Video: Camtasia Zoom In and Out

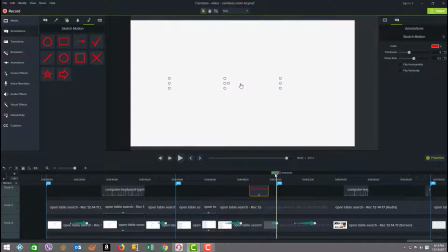8:08 And after it draws, then you see we had, what we did is while the search result was returning, we went back to go to our full screen size.
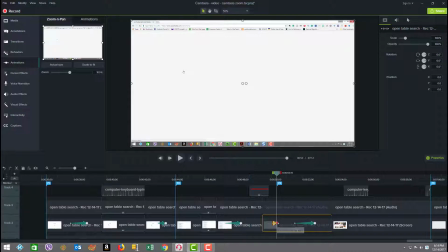8:23 So I'm going to go back to animations, and we're going to see that you see the end result is I just did a scale to fit.
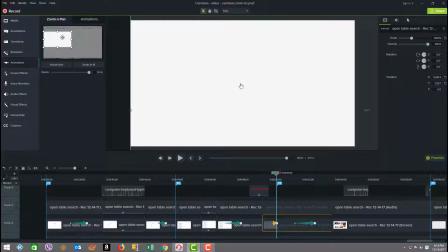8:32 And what the scale to fit does is actually just take from wherever you are here, and then when you get to the end, you see it filled up.
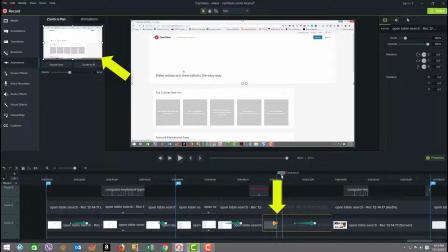8:40 And that's as simple as just, you know, I'll move the playhead here to show you as an example. Put it beforehand so it was small.
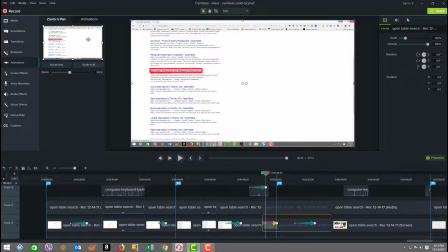8:47 We're right here on the timeline, and I clicked scale to fit, so you see it raised it. It was that simple, and it added the animation here.
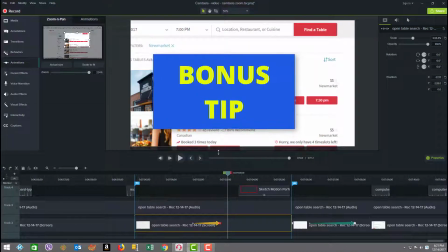8:54 But if you're accidentally off of the keyframe and you start playing with the zoom, you're going to automatically be adding more animations.
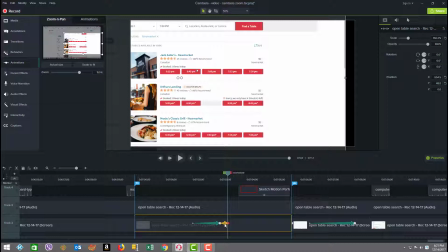9:02 So you need to be careful to be sure that you aren't intending to add that, and you may want to if you have a multi-move zoom or zoom in, zoom out, whatever you want to do, or pan. It's all up to you, but just be conscious of that when you're on the beginning end keyframes,
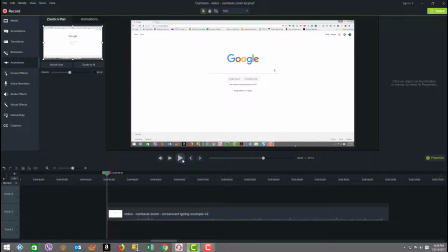9:20 you're managing that particular animation. So there you have it. And here's one more final spin of the finished product. And I want you to know another major benefit of what we did not was that we cut our total length down from 47 seconds down to 35,
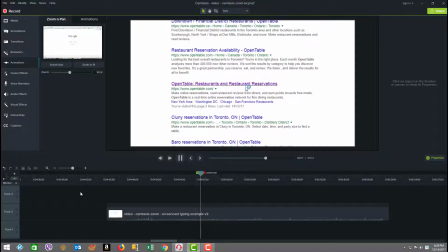9:35 a full 12 seconds off, and made the experience more pleasurable.
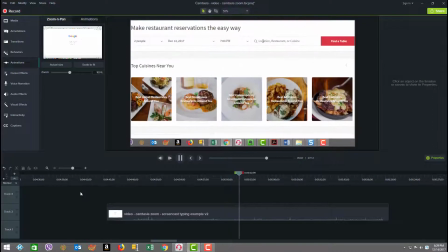9:39 So as you can see, using zooming and panning the right way can have a profound impact on the end product.
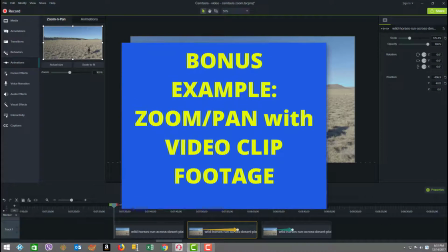9:45 Now we're going to take a look at a bonus example, which is one of based on footage, not on a screencast.
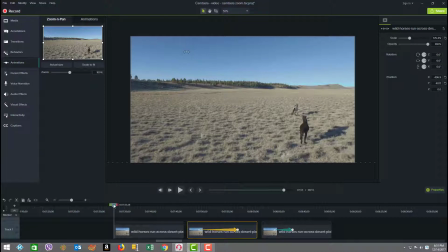9:50 So you can actually use your zoom in and out pan feature on footage as well. So first, let's play the clip, the raw clip by itself. As you can see, it's the horses running on the sand.
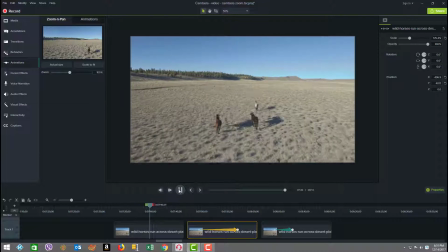10:01 It's a nice aerial shot following them as they increase their speed along the nice sand there. And now we're going to go into the next clip, which is the same clip, but just done a little differently.
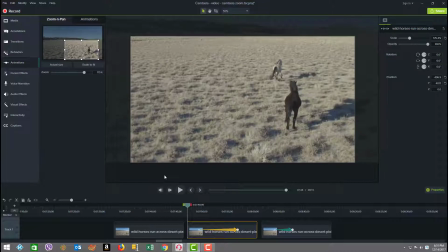10:12 But before I go into that, I just want to show you that
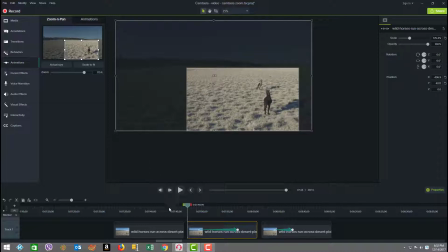10:17 we've actually taken the clip and expanded its scale to start, and it actually doesn't physically appear as an animation on the canvas yet. The rectangle is zoomed in because we've done that scaling already with the footage.
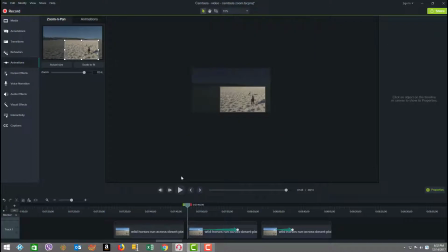10:32 But now we're going to go back out and let's see a little more clearly.
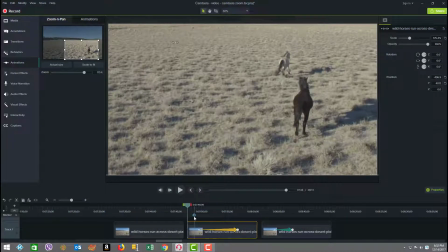10:37 So when we run it, you're going to see here we're now going to have a zoom, and we're going to start from a zoomed in position and then zoom out. Watch.
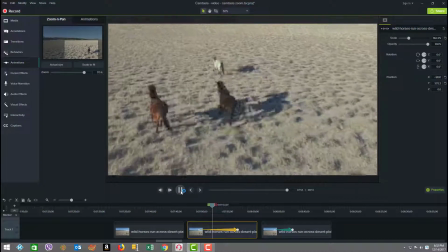10:49 So as they start to pick up speed, I introduced the zoom,
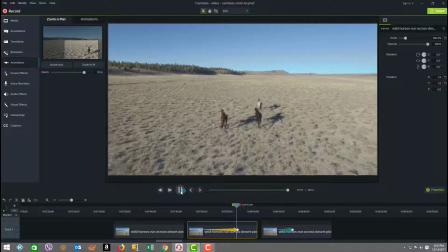10:53 and it has a nice, you know, quickening to it, and it happened over a nice duration. And as you can see at the end here, if you go to the end keyframe and then you click the right mouse button over, there's something here called enable easing.
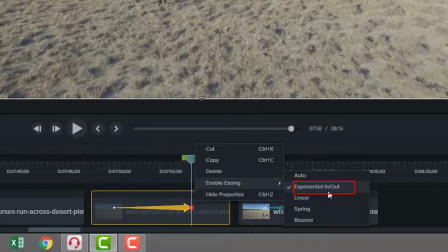11:06 I use the option called exponential in out instead of auto,
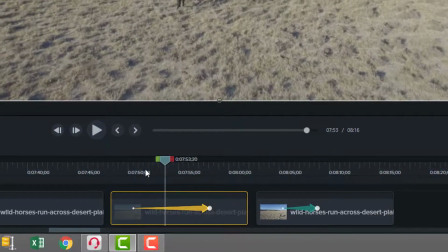11:11 and that in theory is supposed to help give a sort of like a little accelerated
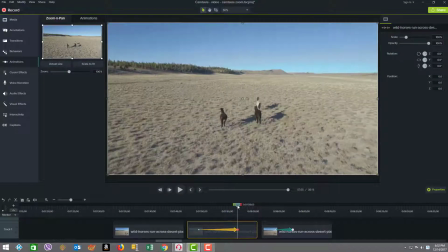11:18 acceleration to the zoom as you go. And that was for effect.
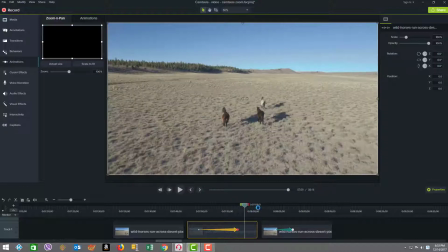11:23 You need to experiment with those options to see what you want in it as an end result.
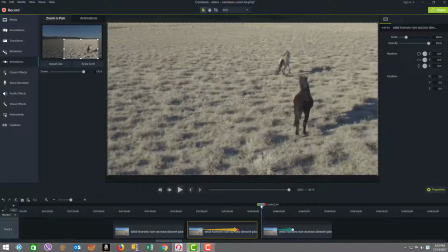11:26 In the third example, I work with the same level of scaling of the footage to start, but you can see that I have a zoom here.
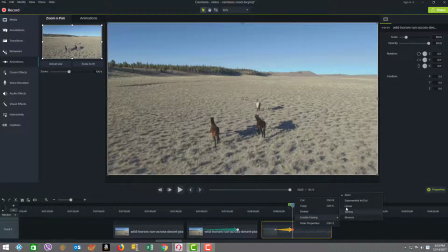11:33 It's a little shorter, and because it's shorter, it'll be a little more dramatic. And for the easing, I left it as auto, but just watch how different the effect is.
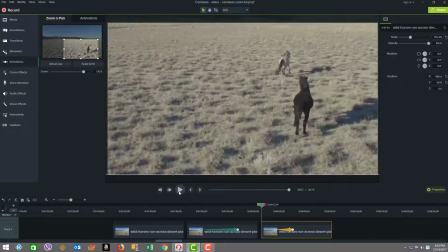11:41 Here we go.
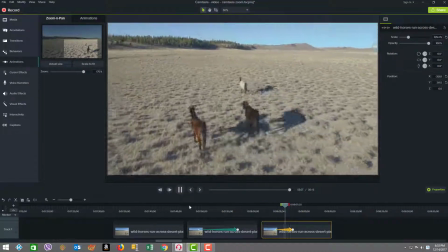11:43 There you see, they're trotting at the same zoom in, and now quickly it goes to the finished zoom point for the rest of the clip.
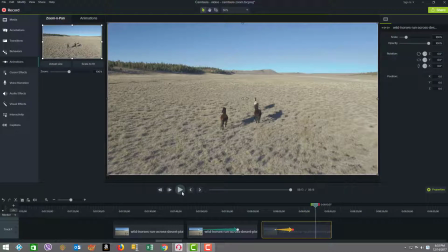11:51 So there you have it. You can see that you can now apply your zooming effects to footage, screencasts. There's lots of options. Have fun playing. Wow! Using zooming and panning are great techniques to enhance your videos and improve your viewers' experience. If you've enjoyed this tutorial, be sure to check out several other Camtasia editing tutorials in my Camtasia playlist.